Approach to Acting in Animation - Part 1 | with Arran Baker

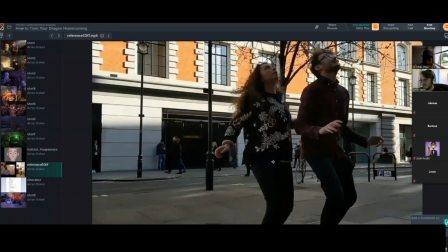So they wanted, just imagine you're in a piece of metal and you're trying to balance. And so here's some very silly reference for you. So I wanted to show you the long take of this.
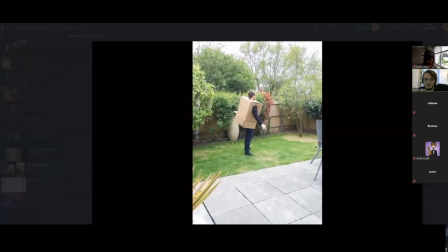So this is me trying different ways of walking. And then there was one near the very end.
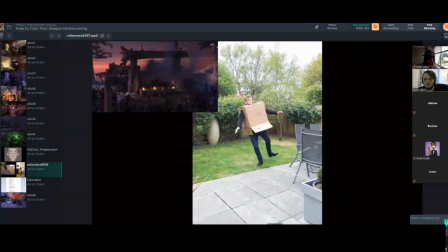There you go. So they liked this piece of reference where I'm starting to lean and I just catch myself a little bit. And so you can kind of see in the shot there on screen left.
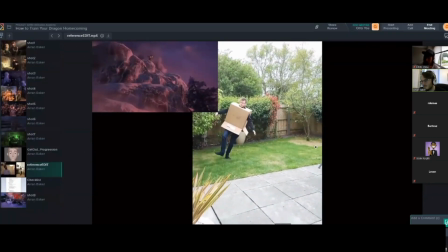It's just something that helped sell the weight.
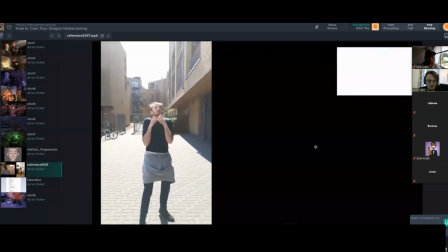I wanted to show you this one mostly because people found it hilarious. There's just this shot of this random generic Viking woman and she screams as this flame goes above her head. And it won,
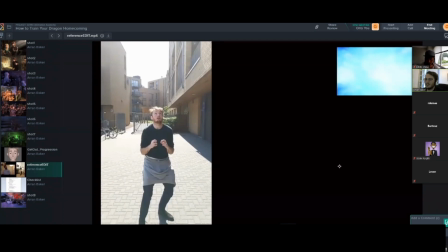we had like a little ceremony at the end of production where they gave us little awards for like best actor for certain characters, like best emotional moment. And I was really happy because this one won the funniest reference.
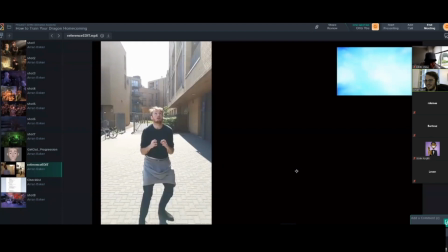And unfortunately, you don't see the woman run away out of shot. I did actually animate it so that she does this like little scamper away, but it didn't make it into the shot because the camera whips too far, too fast, too early. But I did animate it, but you can see it in the reference anyway.
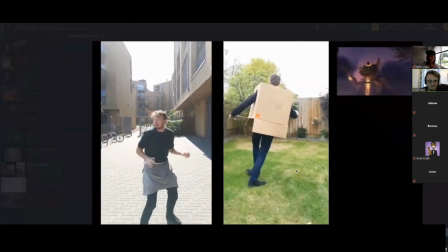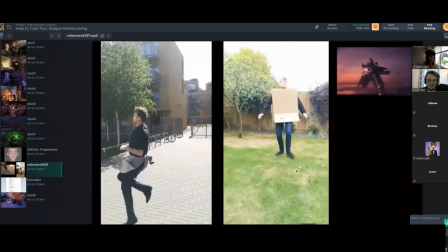So it's just this little, I thought it'd be funny to do this little like kind of scamper away.
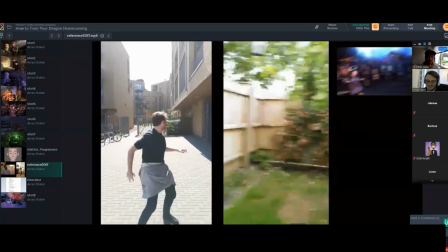Yeah, I wish it made it into the shot, but you don't see it in the end. You can just see it in the screen right there.
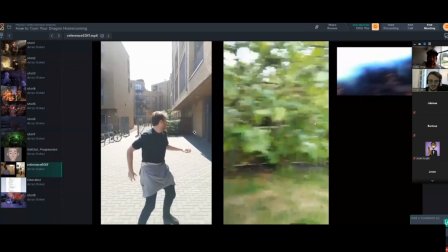The camera whips too fast. Everyone loves your references, by the way, Aaron.
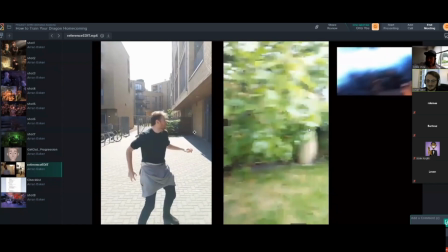Thank you. They're wondering how long it took you to animate from start to finish in a couple of these shots. So I had about,
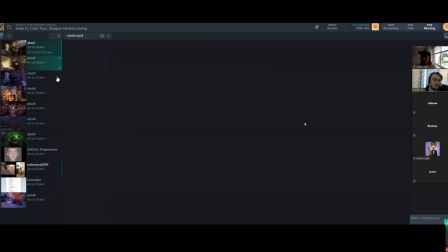I think on the very long one, so this one I had about a month,
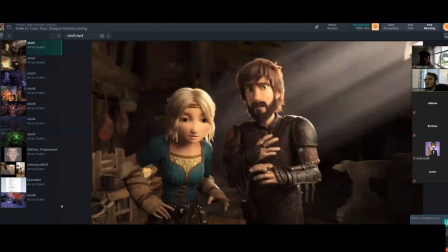because most animators are given per month, it's around 20 seconds, and that can change in complexity, etc. If you have like one shot and it's 5 seconds, but it has 1,000 characters and they're all, I don't know, riding a dragon, then of course they're going to make that your one shot,
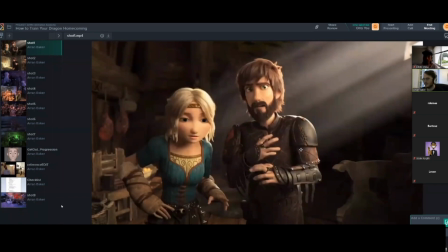so you get that right. If you've got some more simple shots where they're just kind of like subtle eye darts and not really moving, then you'd probably have more of them. So it varies in complexity, but for this shot, I had about a month. And it went through so many iterations. I think,
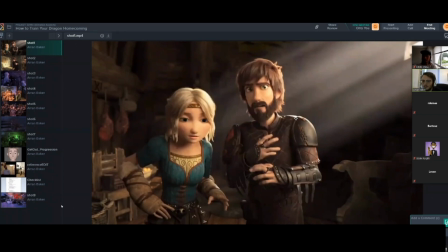if I remember right, I think the final version of this that was approved was like version 120 or something. It went through a lot of passes. It was mostly on mouth shapes and lip sync, which is what I wasn't very good at the time.
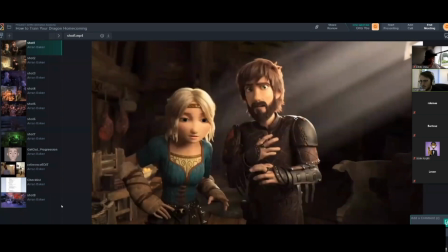And my supervisor gave me a lot of tips and lessons on that kind of thing, and I feel a lot more confident in my lip sync now. Also, some colleagues have helped with that. But yeah, it went through a lot of passes. For these two, I think it was about 3 weeks.
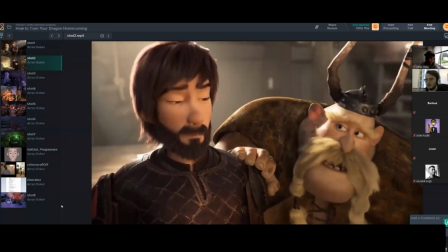Again, it was quite a struggle to lip sync with Gobber because his jaw is so far forward. Like, if I was going to the side, his front jaw his teeth are here, but his top teeth are like further back where mine are. And so he kind of talks with this massive hook.
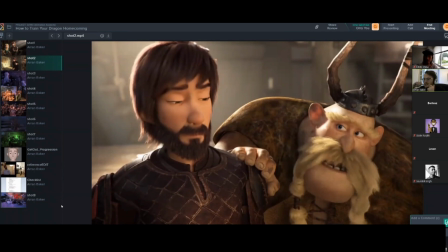So it was hard to lip sync for like ooh shapes because you couldn't wrap his lips properly together because that's just not how his bone structure worked.
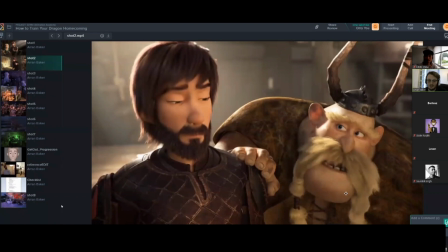There's little things like that, but a lot of things, like certain moments, took like a lot of different passes. The
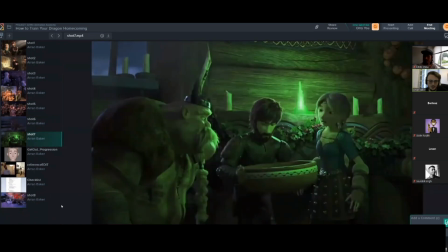running one, so these two, I think I had about 2.5 weeks, 3 weeks.
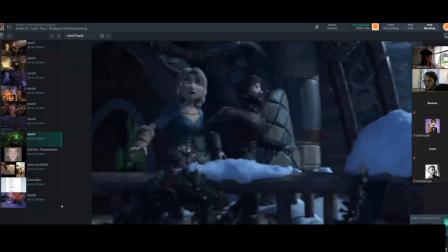It was that was my first 2 shots in production, so we had a bit longer. Usually I shouldn't have got about 3 weeks for that, but it was my first time doing this kind of quality. And we were new to production and style and everything, and so they gave us a bit more time for those.
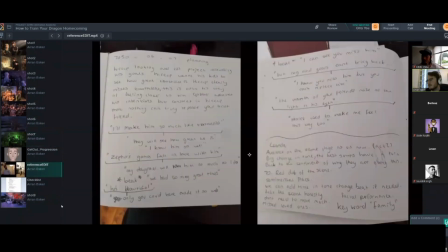Yeah, it varies on complexity, so it's hard to say. But with those shots, um, I'd say about 20 seconds for a month average.
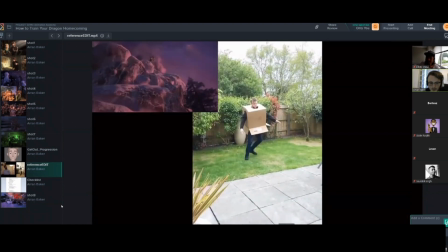Got any more funny reference for you? So yeah,
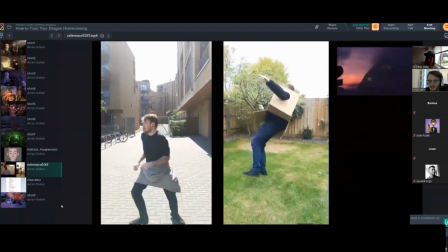you can see here, if you look at the two screen right ones, the timing and everything is pretty similar.
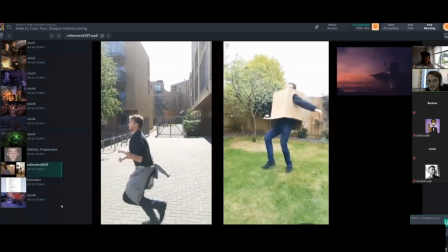It's more just restaging, but I thought this one was quite good because you can see about this moment,
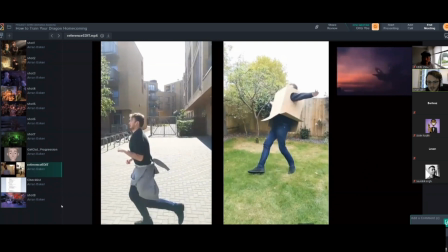I'm pretty much just about to fall over and my foot just about catches me.
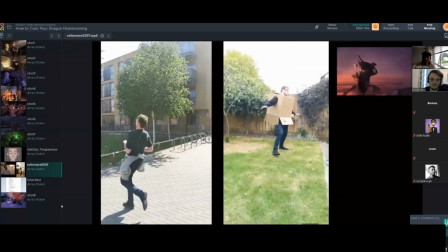So I thought that was quite a good reference to make him feel like he was going off balance. This is probably one of my favorite shots to do.
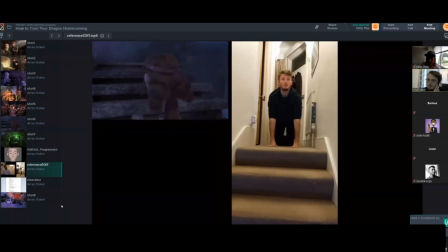It was my first, well, not my first, but like my big moment using Toothless, and I really wanted to animate Toothless. And this is a very big moment because it was the first time that Hiccup's daughter was going to see Toothless in full shape and form for the first time.
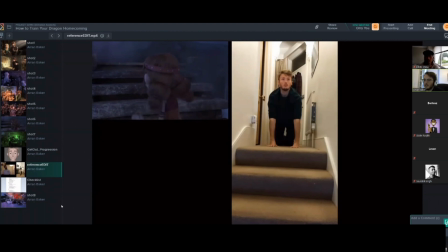And they wanted her to be scared, like she had never seen a dragon before, but she realizes over the course of the next following shots that he's a harmless dragon. We wanted to get the impression that Toothless also recognizes that it's Hiccup's daughter. He's never seen her before in his life, but he looks at her and he sees Hiccup. And so you don't see that in my shot. They didn't want to reveal that too early.
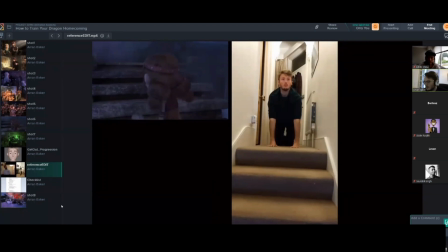So in my shot, Toothless is still kind of confused and he's still trying to figure out who this person is. So he kind of approaches her slowly, just like, oh, there's a little child, like, who is this? And then over the next course of the shots, he's like, oh, it's Hiccup's daughter. And then he gets all emotional, like there's a little like sentimental moment. But in my shot, yeah, there wasn't too much subtext involved.
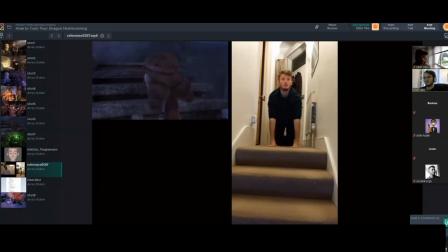It was more just her like trying not to move too much, and then him approaching her, just like, oh, who's this? And so I film myself on all fours like a dragon, just to help kind of sell the weight and get a timing.
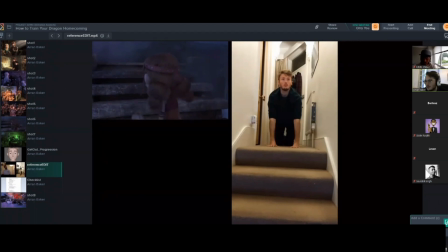But then I also looked at a lot of reference from the dragon movies to make sure I was making sure he moved correctly, because Toothless walks like a bear, where his arms kind of fold inwards.
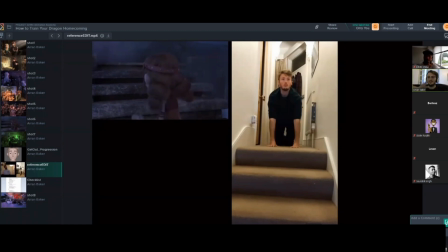So, like, trying to show you now, as the foot rolls off the ground, it kind of folds in and rolls under. And so it was those kinds of things in my reference that I was making sure. And also just the weight, because this is what I was saying in a previous talk with
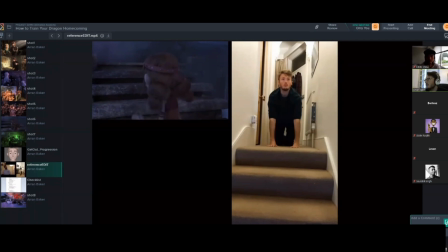Eddie, is it's very hard to find the weight in a character that doesn't exist. So you've got to try and figure out how heavy is this character, and you've got to think about their bone structure, their mass, what kind of animals they're being based on, and also
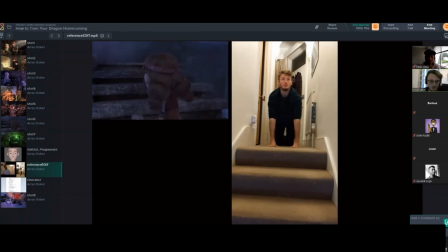sorry, my brain went a bit blank, and also how strong they are. Sorry, there you go. I got it out eventually.